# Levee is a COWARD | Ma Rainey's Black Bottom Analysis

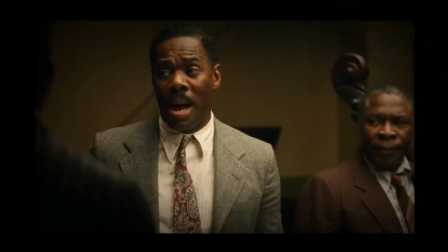[0:00]
August Wilson's Ma Rainey's Black Bottom is a dramatization of real blues legend Ma Gertrude Rainey recording Ma Rainey's Black Bottom.
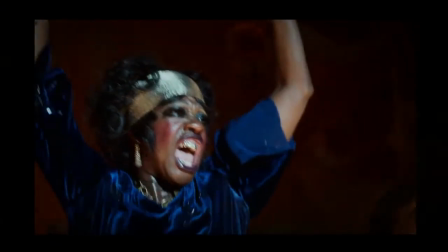[0:08]
Say that five times fast. Ma Rainey is considered the queen of blues. Though she hasn't received the recognition of her counterparts,
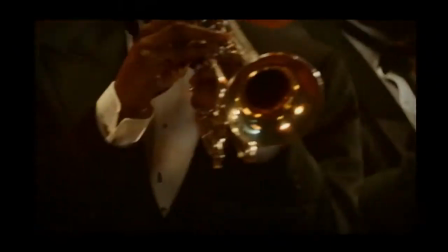[0:15]
Ma Rainey was very instrumental in the blues genre along with her mentee Bessie Smith and Billie Holiday.
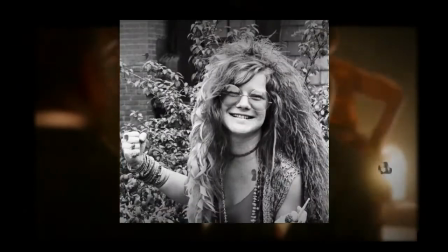[0:22]
She's credited with influencing the likes of Janis Joplin, Ray Charles, and Louis Armstrong as well.
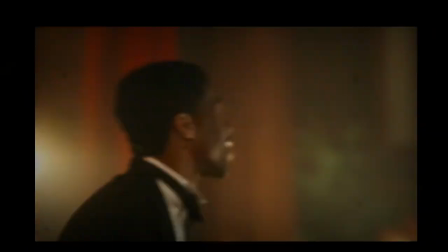[0:27]
Ma Rainey began performing professionally at the age of 14 when she joined vaudeville.
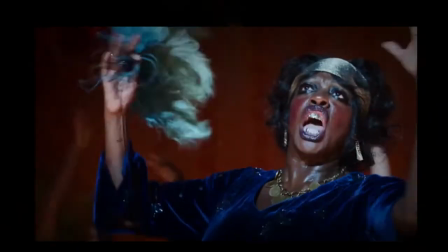[0:31]
While many other blues singers simply covered the hits, Ma Rainey is credited with writing about one-third of her songs.
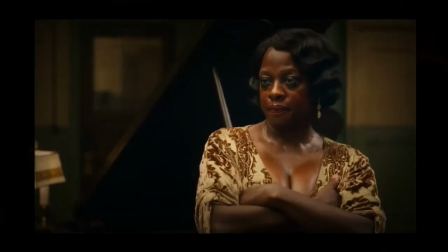[0:37]
Despite Viola Davis's amazing performance as Ma Rainey in the Netflix original,
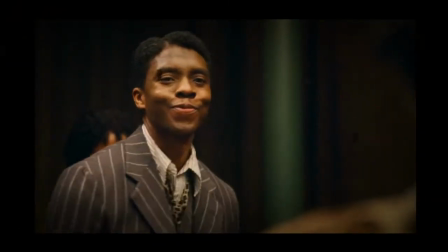[0:42]
there is no doubt that the late Chadwick Boseman stole the show in this film for many watchers, myself included.
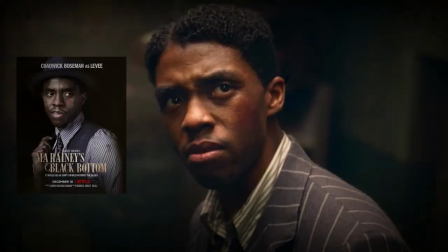[0:48]
Levy is just as troubled as he is talented, battling his own demons and the prejudice that he has violently faced for his entire life.
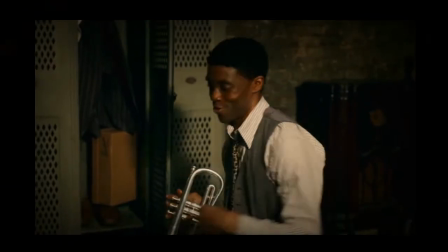[0:56]
The candor with which Boseman played this character was just amazing to see. He really made this film.
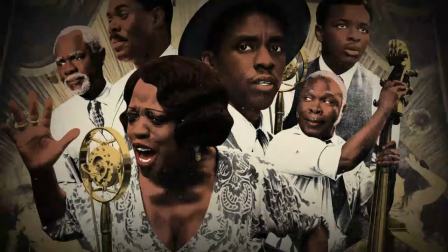[1:02]
The character design in the entire film is really great, especially when it comes to Levy.
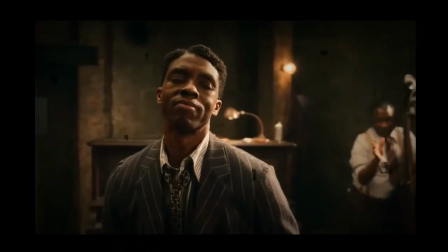[1:07]
His very presence juxtaposes that of the band and in some ways parallels that of Ma Rainey herself.
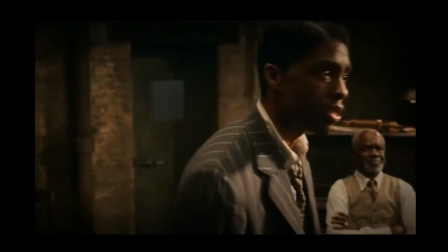[1:13]
I think I'll talk about Ma Rainey another time, so let's talk about Levy.
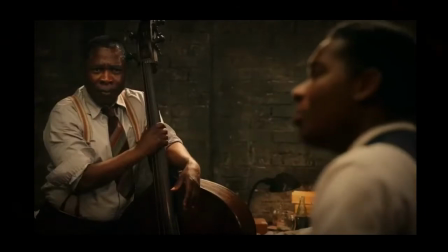[1:21]
Ma Rainey's band is made up of four men toledo cutler slow drag and levy all the men wear tuxedos for their stage performance
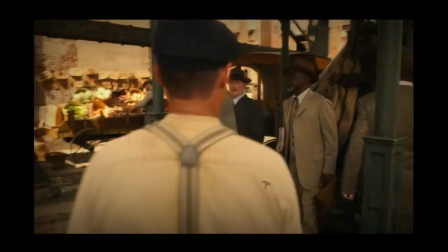[1:29]
giving them more of a uniform and professional look however they wear full suits for the rest of the film the film is set in the 20s during the reign of
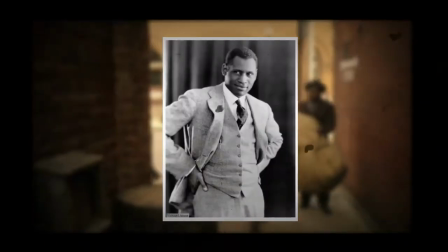[1:37]
the casual suit but prior to the zoot suit taking prominence so the suits were well fitted suits were worn for most occasions unless
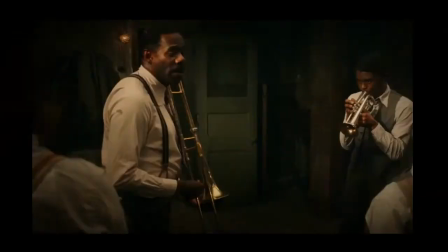[1:43]
you were a blue collar worker notice how the band takes off their jackets when rehearsing but put them back on when they go to record.
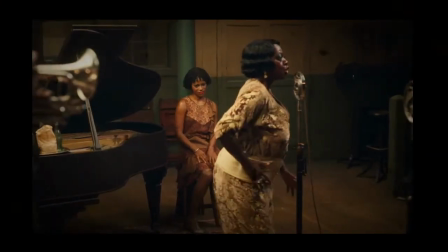[1:50]
My thought is that wearing the jackets makes them look a bit more professional. This is in direct contrast to Ma Rainey who wears slippers during these scenes.
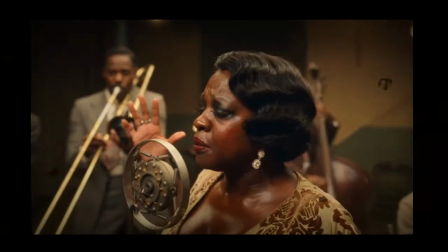[1:58]
Their suits were also made of quite heavy fabric when compared to the fabric of suits today.
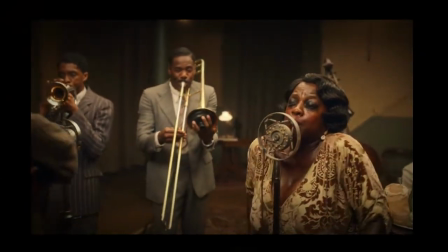[2:03]
Many people believe that black suits were really popular at the time but in reality men mostly wore gray, brown,
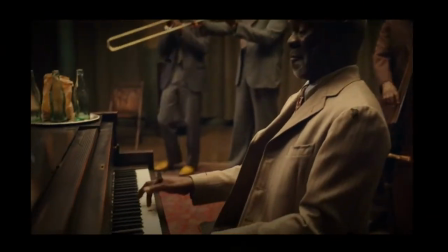[2:10]
dark green, or dark blue suits with white suits being more welcome in the summer.
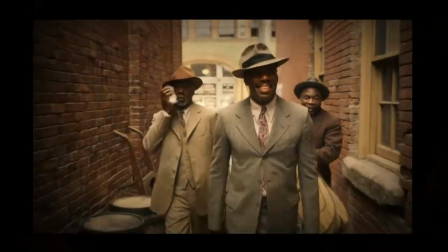[2:13]
The other members of the band wear pinstripe suits with Toledo wearing a traditional three-piece tan pinstripe
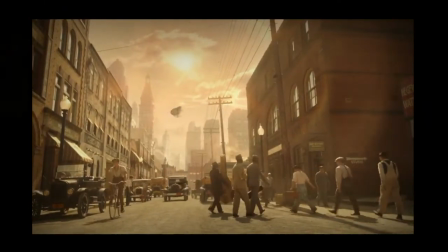[2:19]
suit despite their suits being different colors they still look pretty uniform that is until we get to Levy.
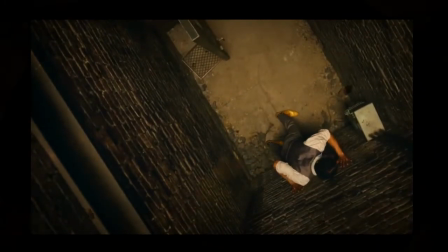[2:25]
Levy's style is very different from that of his bandmates and not just because of his shoes which we'll get to in a moment.
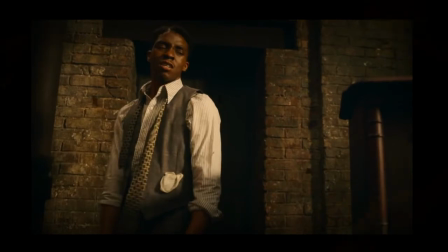[2:32]
First he wears a gray plaid vest that matches with his plaid gray slacks, a white and blue striped shirt,
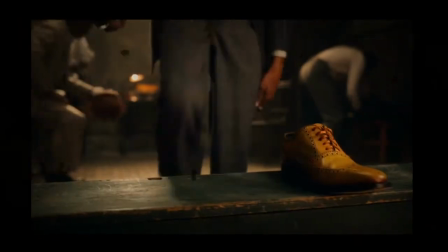[2:39]
a black and tan pattern tie, black and white striped socks, and a black pinstripe jacket.
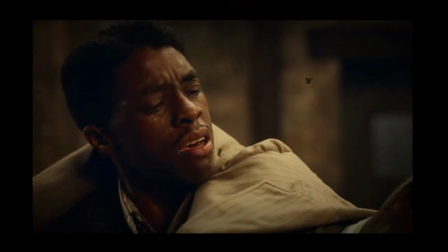[2:44]
None of that matches. He wears his hair parted on the side and he either wears a fedora or Homburg hat when he's outside.
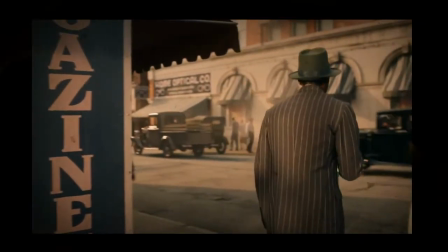[2:52]
I can't really tell the difference between those styles.
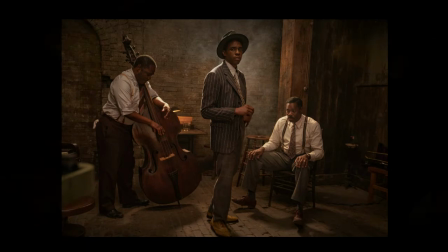[2:57]
The more adventurous and mismatched style of his clothing reflects his personality and his desire to take a risk that the other band members aren't willing to take.
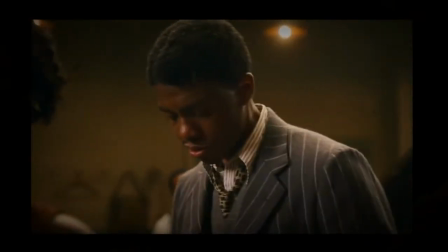[3:06]
He is willing to lose his job as Ma's trumpet player in order to risk at all writing songs for Sturdivant and putting his own band together.
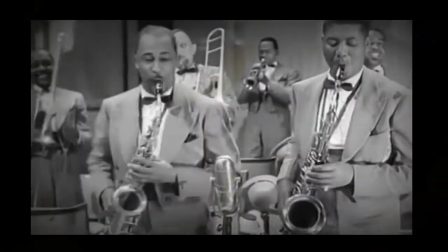[3:13]
Though the Harlem Renaissance wasn't full swing by this point as a as a trumpet player, Levy didn't have guaranteed income outside of Ma's employment.
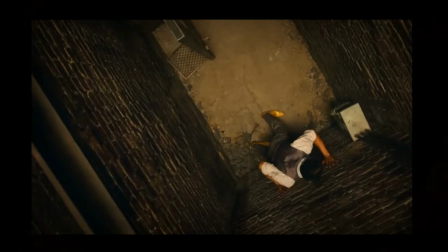[3:20]
Such mismatched clothing also gives me the vibe that he is a bit unhinged,
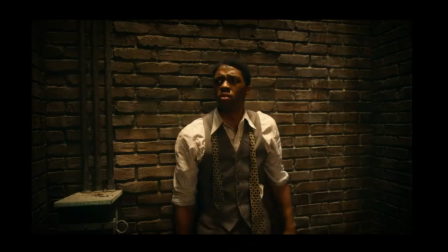[3:25]
like the trauma he has experienced is driving him off the deep end very quickly, which is unfortunately what we see at the end of the film.
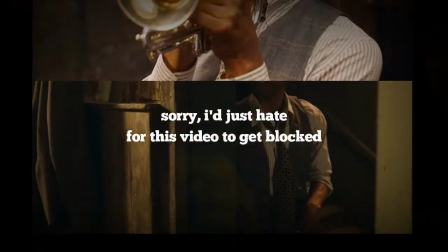[3:32] That's the only way that man... What I want to know is, he a man of God. What the hell was God when all this was going on?
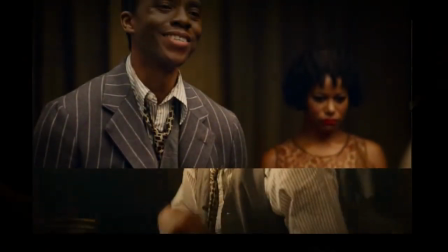[3:41] Why didn't God strike down them crackers with some of this lightning you talking about to me?
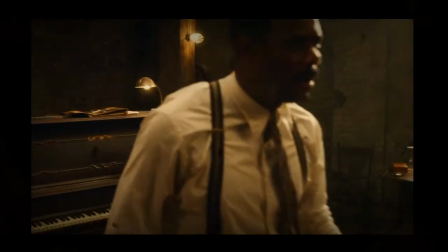[3:44]
From this scene we know that Levy doesn't believe in God and as the film continues he becomes increasingly angry with those around him.
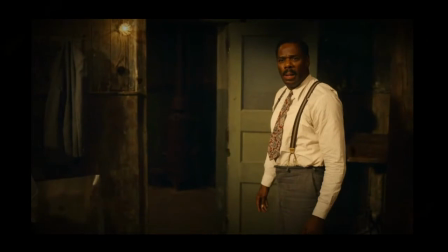[3:51]
He's a shapeshifter with no belief system, no family, and no friends which makes him dangerous.
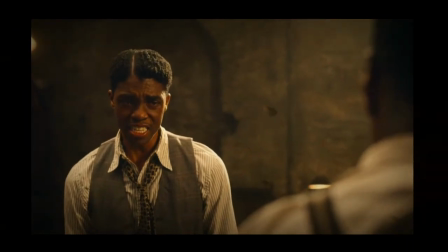[3:58]
Now let's talk about shoes. Shoes are incredibly important symbols in this film with Levy's shoes being the most important.